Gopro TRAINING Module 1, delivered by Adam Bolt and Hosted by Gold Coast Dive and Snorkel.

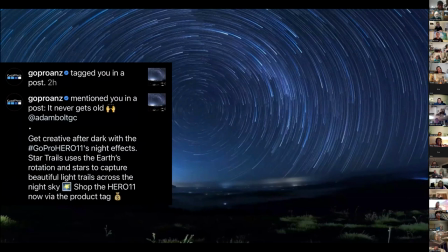[26:59]
and this is another one that gopro just recently published this was using the star trail section on the GoPro 11.
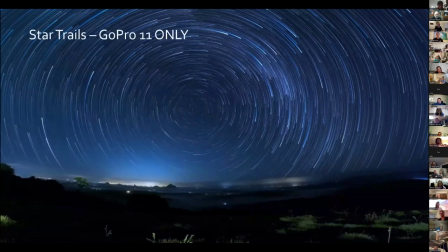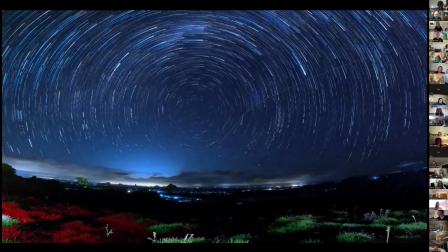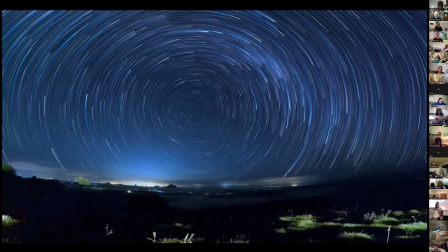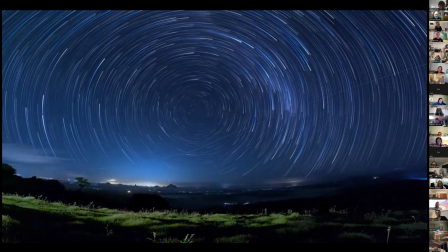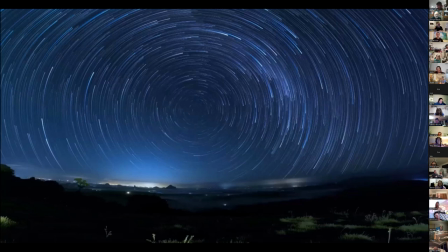[27:32]
So shots like that don't just happen. That took me a lot of planning. I spent quite a bit of time on Google Maps looking for a section of area that I could shoot due south so I could get that lovely star trail spinning around one point.
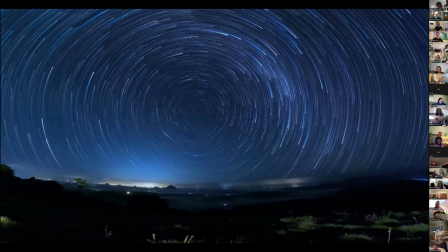[27:46]
I also used an app to see when it was going to be a new moon. I didn't want any light from a moon affecting the sky. And I also knew that the Milky Way was traveling through my shot when I was facing in this direction. So yeah, I was able to capture so much Star Trail doing that shot.
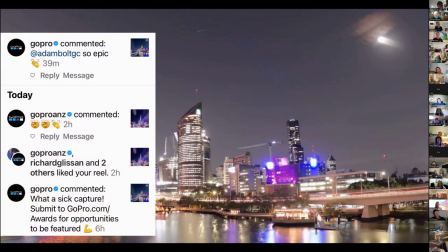[28:07]
And this shot I'm particularly proud of. It's not every day you actually get GoPro themself comment on something that you posted saying, you know, what a sick capture, submit it to the awards program.
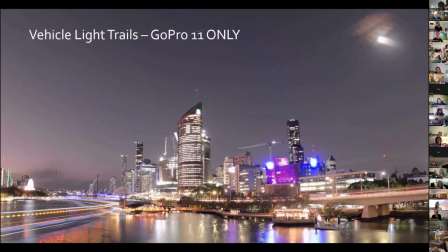[28:22]
and this was using the vehicle light setting on the new gopro 11 it's my favorite gopro by a long shot i i've had everything from a gopro 7 silver all the way up now to the gopro 11 and this is by far the best gopro so if you're ever looking for an upgrade
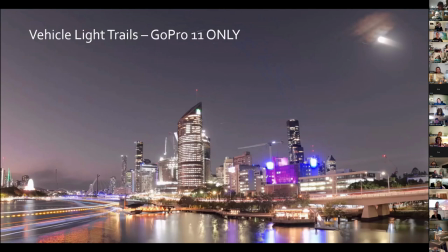[28:38]
you won't go wrong with this one so a lot of people when they did the light light trail settings they would take images of i guess you know like trails of cars, trucks, all that sort of thing. But I wanted something a little bit different. I spent the time again, using an app to see where the moon would go through the shot.
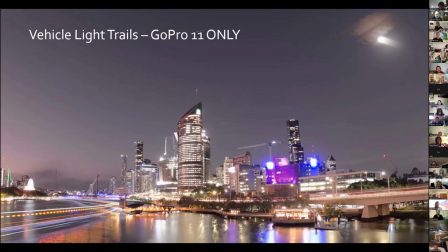[28:56]
I knew the Brisbane River, we had the ferry, so I knew they would move through the shot as well. And this was the result.
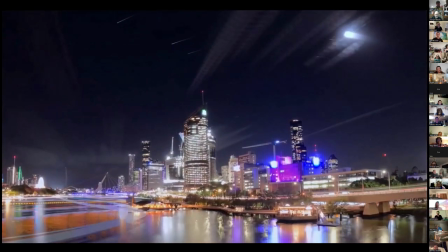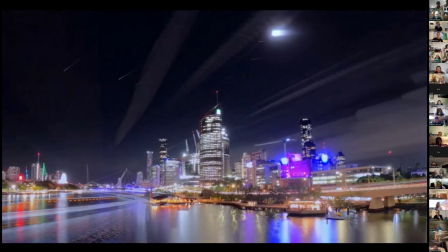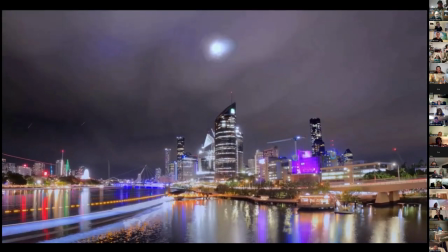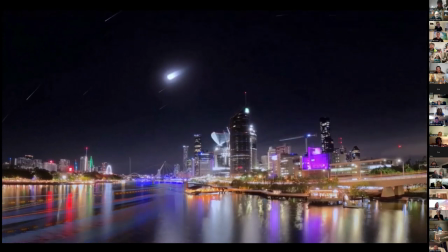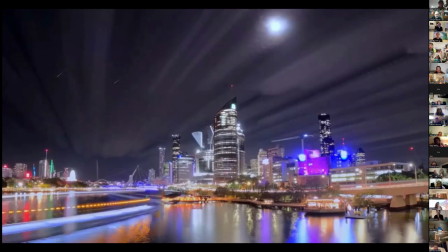[29:44]
It took me from about 6pm to about 3pm in the morning to take that, but well worth it. So as I said, once again, planning to get shots like that, and you can create something really, really unique and different.
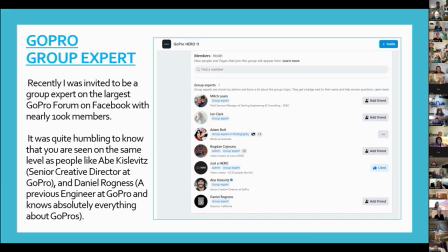[29:59]
And as George mentioned before, this is probably the most humbling thing that happened to me with my GoPro journey is that this group on Facebook called GoPro Hero 11, they change the name every year. So when the GoPro 12 comes out, they'll change that to GoPro Hero 12.
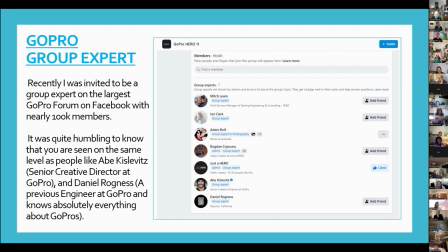[30:16]
It's got over 100,000 members on there now. I've only found one other user group that's bigger.